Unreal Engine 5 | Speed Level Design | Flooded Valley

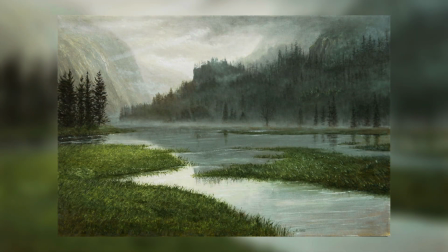9s
I'm going to create a flooded valley scene using this image as a reference and of course, crediting the artist behind this masterpiece.
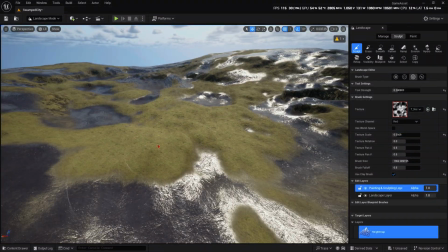21s
I'll start by sculpting the terrain to match the rough composition depicted in the reference.
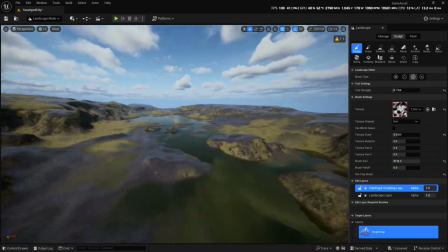26s
To achieve detailed and artistic control, I'll be using random noise textures along with the worldspace brush type.
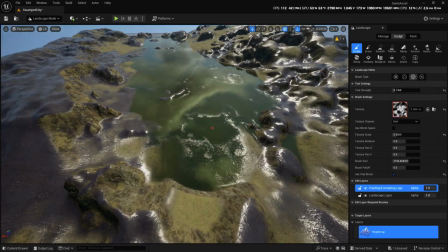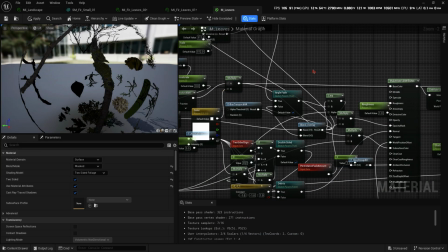40s
Next, I'll stop the foilage and refinement materials as needed, which in this case means almost everything will require adjustments.
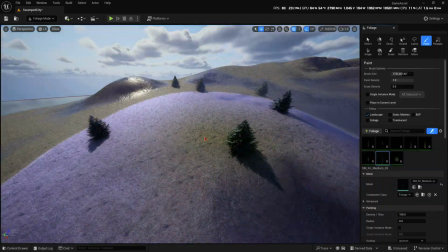48s
Once the foilage brushes and settings are properly configured, I'll move on to the background assets, also known as vistas.
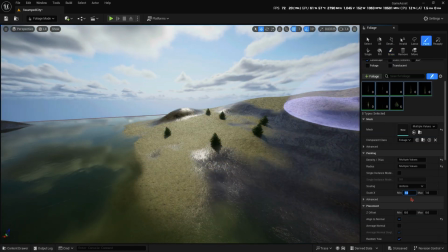56s
These are essential in any scene as they fill in the distant background without being performance heavy.
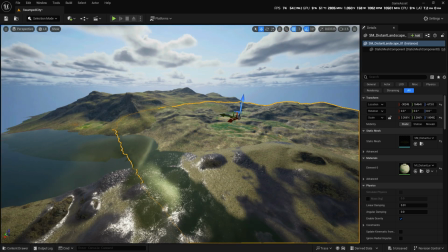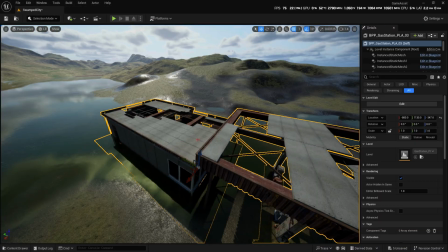67s
For the next step, I'll position the gas station from our asset pack right in the middle of flood zone, making it a central element of the scene.
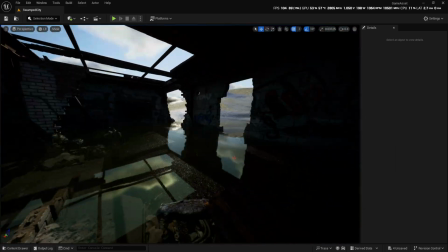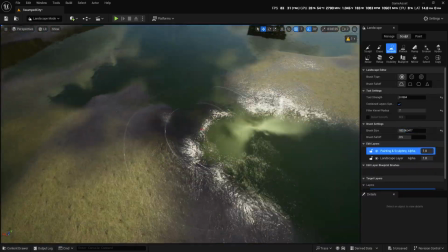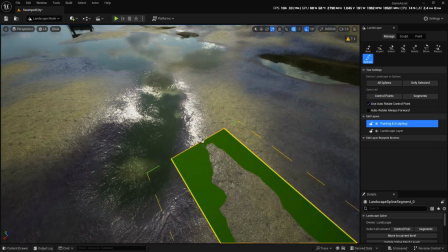87s
Now comes the spline work, including roads and mudslides, which will add extra layers of detail.
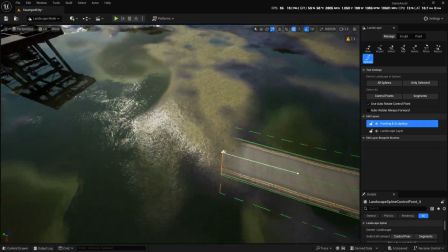93s
I need to ensure that the right side of every edge features a mudslide,
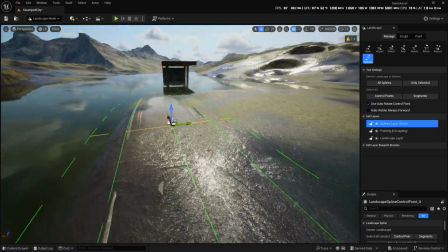97s
reinforcing the idea that flood water swept in from the right and carried debris toward the left, enhancing the environmental storytelling.
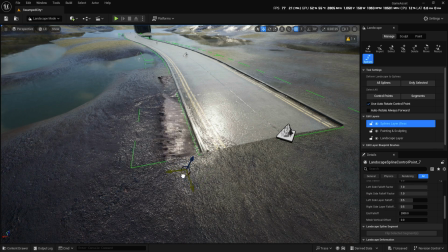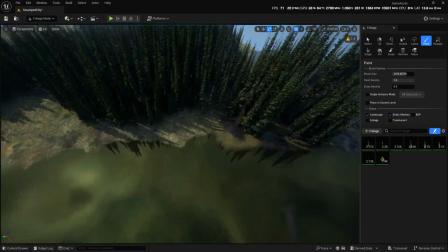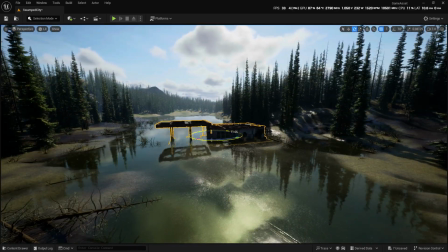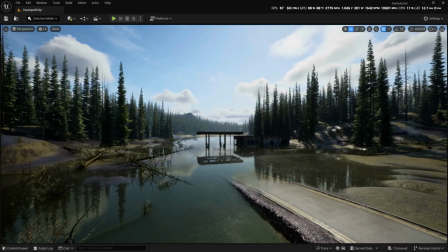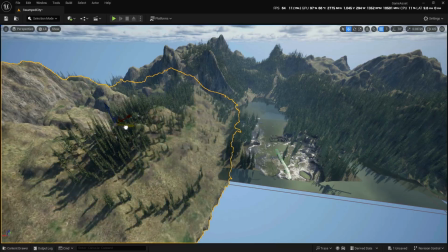156s
Since these valleys are incredibly deep, I'll quickly adjust the props to maintain a balanced final composition.
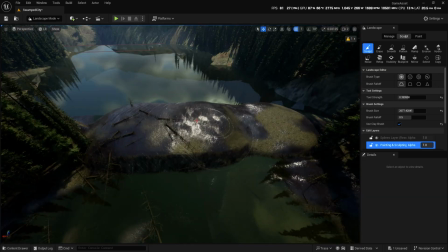163s
To add depth to this scene, I'll place a tunnel at the very end for a key background detail shot.
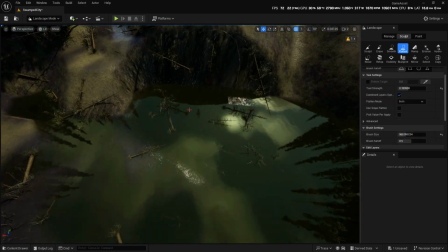169s
I'll start by scalping the hillside, then cut out a rough tunnel entrance, before finally filling in the opening with our tunnel mesh.